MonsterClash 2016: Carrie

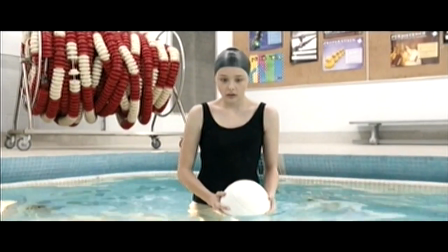With Pierce's film, I never really got that feeling from the cinematography.
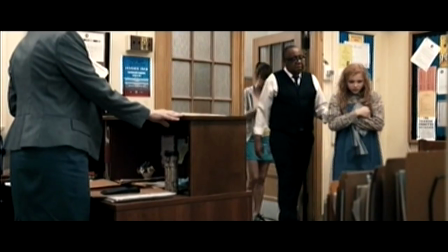Yeah, it could be argued that the red swimsuits on some of the girls is somewhat symbolic, but other than that, there wasn't a particular thing that really jumped out at me visually.
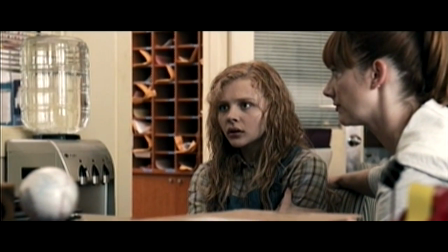The main issue here is that it's shot in a style akin to its horror contemporaries,
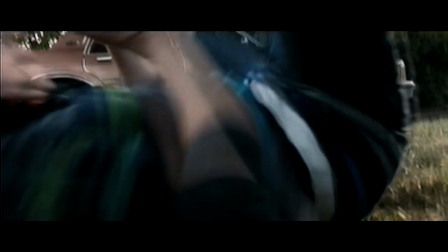striving to recreate the magic of the shots of the past without really understanding what made those shots work.
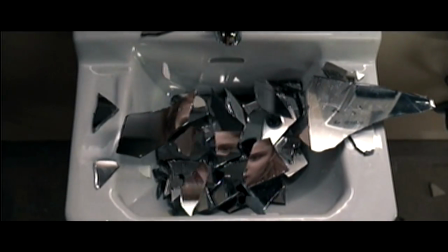The film also suffers from the problem of expecting the CGI effects of the telekinesis to carry it, when frankly, those effects seem pretty laughable.
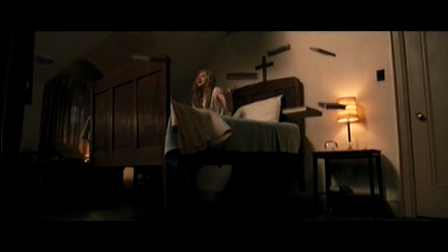They lack that bit of polish needed to sell the illusion, as everything that's floating looks pristine and clear.
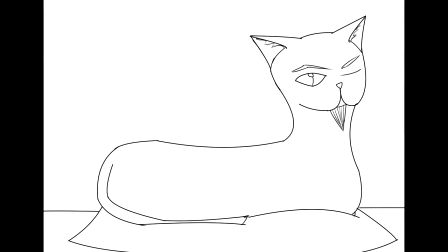It's kind of like watching someone do a drawing of a cartoon character that they like, that they do really good line art, they do really good posing, they keep the proportions right, and it looks really high quality,
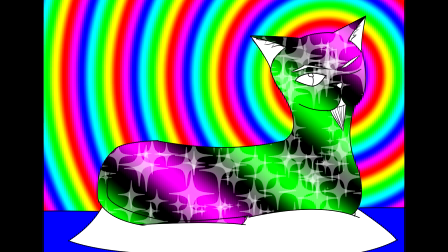almost like it was drawn by an actual character designer, only to then have that same artist color it in bright neon colors and glitter.
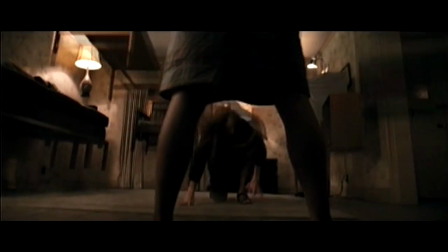Just because you can make something look flashy doesn't mean you should. When it comes to the bucket drop and the ensuing rampage, here is where you can see the main aesthetic differences in full form.
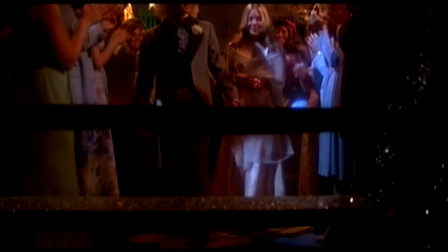In De Palma's version, you have a very steady, very clear moment of build-up. Sue watches Carrie and Tommy from backstage. stage.
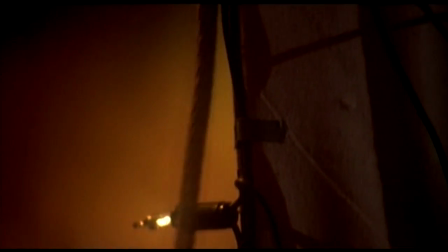She feels the rope being tugged and looks over. Following it up, she sees the bucket looming ominously.
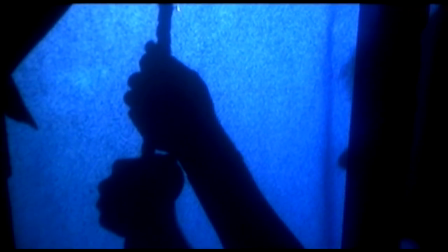She then follows it down, seeing that it goes under the stage. She begins walking over as Miss Collins notices her.
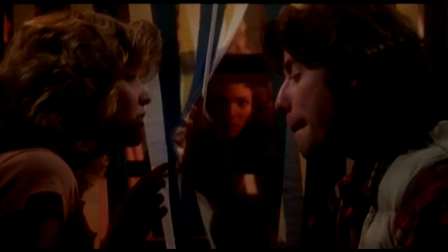Sue follows the rope to the stairs that lead to the stage, pulling the decorations back to find Chris and Billy, who don't notice her as they are getting ready to pull the rope.
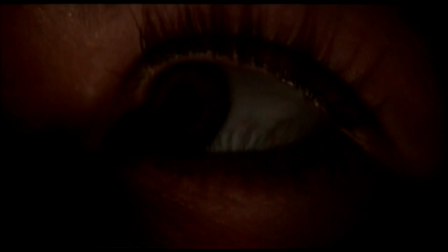Before Sue can stop them, she's yanked away by Miss Collins, who forces her out of the room. The whole scene plays out like it's happening in slow motion, even though it isn't.
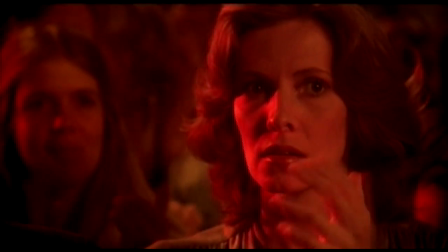It's very analogous to how someone would perceive the event in real life. Time may not actually be slowing down, but it feels like it.
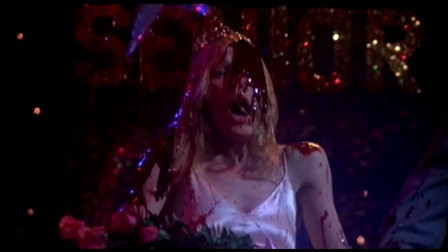This works well with the actual slow motion of the blood hitting Carrie, as this is where things are slowing down for her.
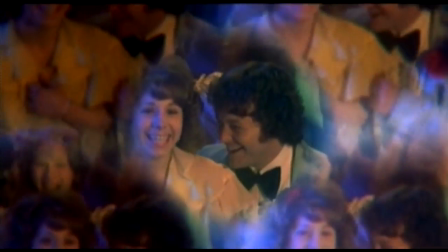It's here where we see Carrie going into tunnel vision.
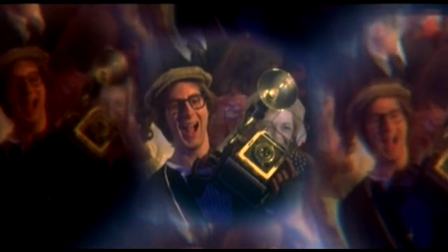She looks around at all of the people and remembering everything they've done to her, as well as communicating the feelings of betrayal and mistrust of Miss Collins and the principal.
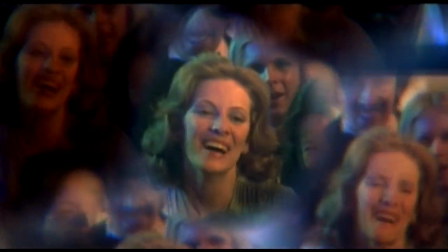The kaleidoscope vision may be a bit dizzying, but it helps to communicate a sense of shock, which works in tandem with the edited audio clips.
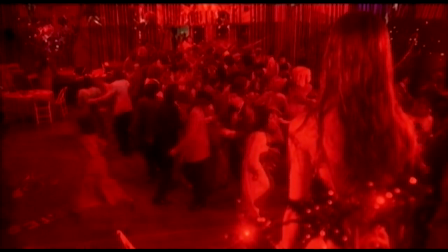Once the rampage actually starts, things get pretty goofy as we begin the onslaught of gruesome gratuity,
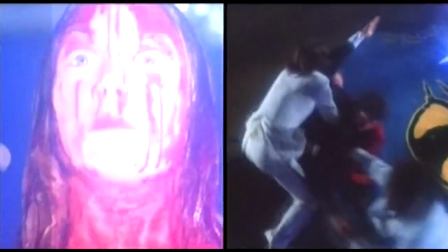complete with laughably goofy-looking deaths. What hurts it is a moderately obnoxious split-screen effect that persists throughout the scene.
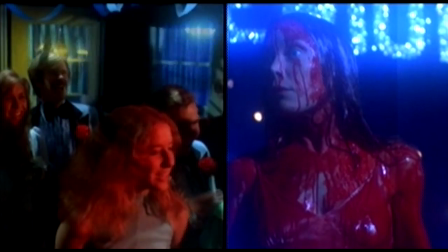When we first see the shots of Carrie moving her head in the corresponding action, I was willing to forgive the film,
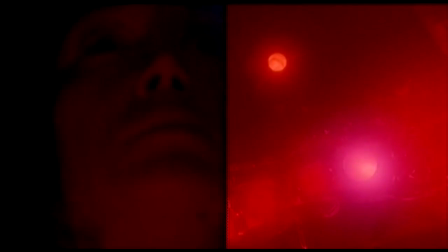as it mainly shows Carrie unleashing destruction as opposed to a tragic series of coincidences.
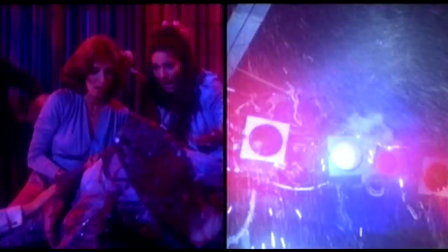After that point, though, it felt ultimately unnecessary.
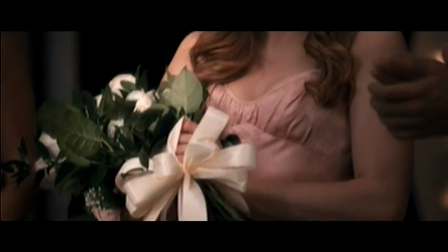The Pierce version takes many of the same cues, but lacks the buildup that was present in the De Palma version.
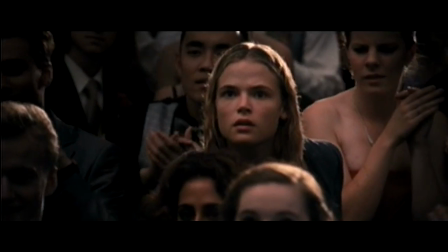There's some buildup, but it feels obligatory, almost like Pierce did it as a formality.
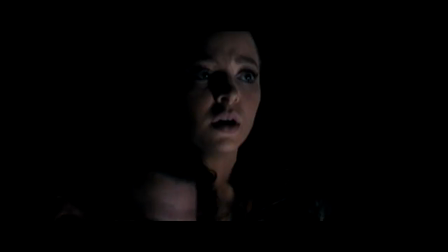This is where we run to the major underlying problem with this version,
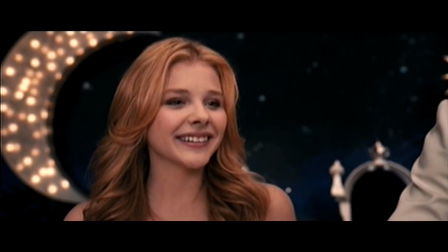and that's the fact that it doesn't really do much to differentiate itself from its predecessor. the film never really takes on an identity of its own.
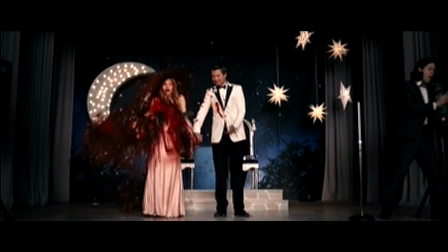After the bucket drops, we don't really get a scene showing Carrie's breakdown,
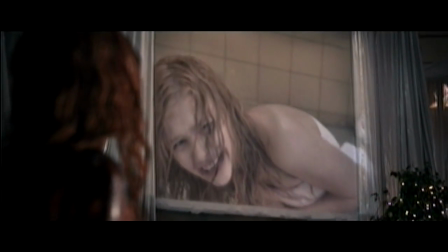but are instead given a few moments of justification for the violence to follow, which doesn't even really begin until after Tommy's killed by the bucket,
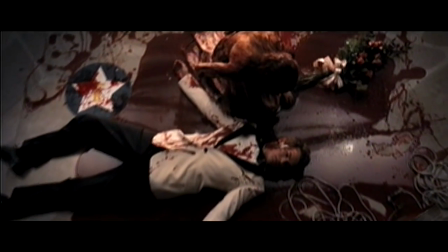implying that that was the trigger that set Carrie off, as opposed to having the bucket of blood dumped on her, followed by being laughed at by all of her peers.
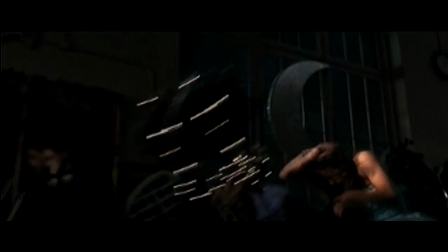With the rampage proper, it follows De Palma's lead, but manages to do away with the annoying split-screen effect.
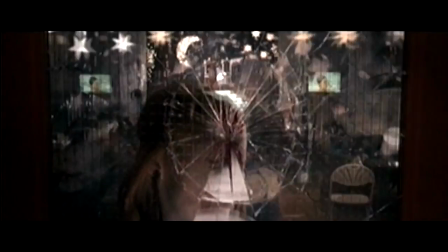That said, the destruction is equally as gratuitous, as if the film suddenly remembered that it was supposed to be a horror film,
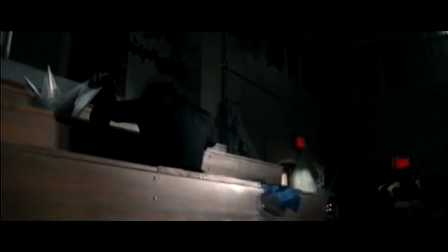and thus had to work in a lot of very painful ways for the students to die at the last minute.
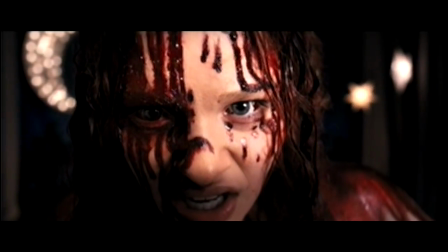This is also one of those scenes where the fakeness of the CGI really breaks the illusion, and approaches an almost Revenge of the Sith level of indulgence.
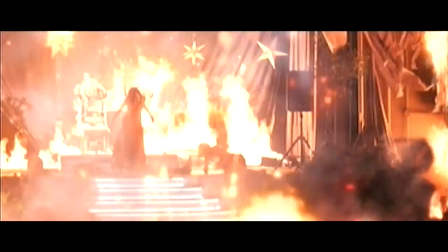Some things looked good, like Carrie whipping people with live electrical wires, but for the most part, I had a hard time taking it seriously.
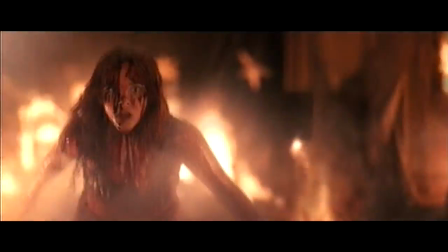Oh my god. so stupid. I mean, who, who thought this was a good idea? I mean, honestly, I mean, the whole, I'm scary.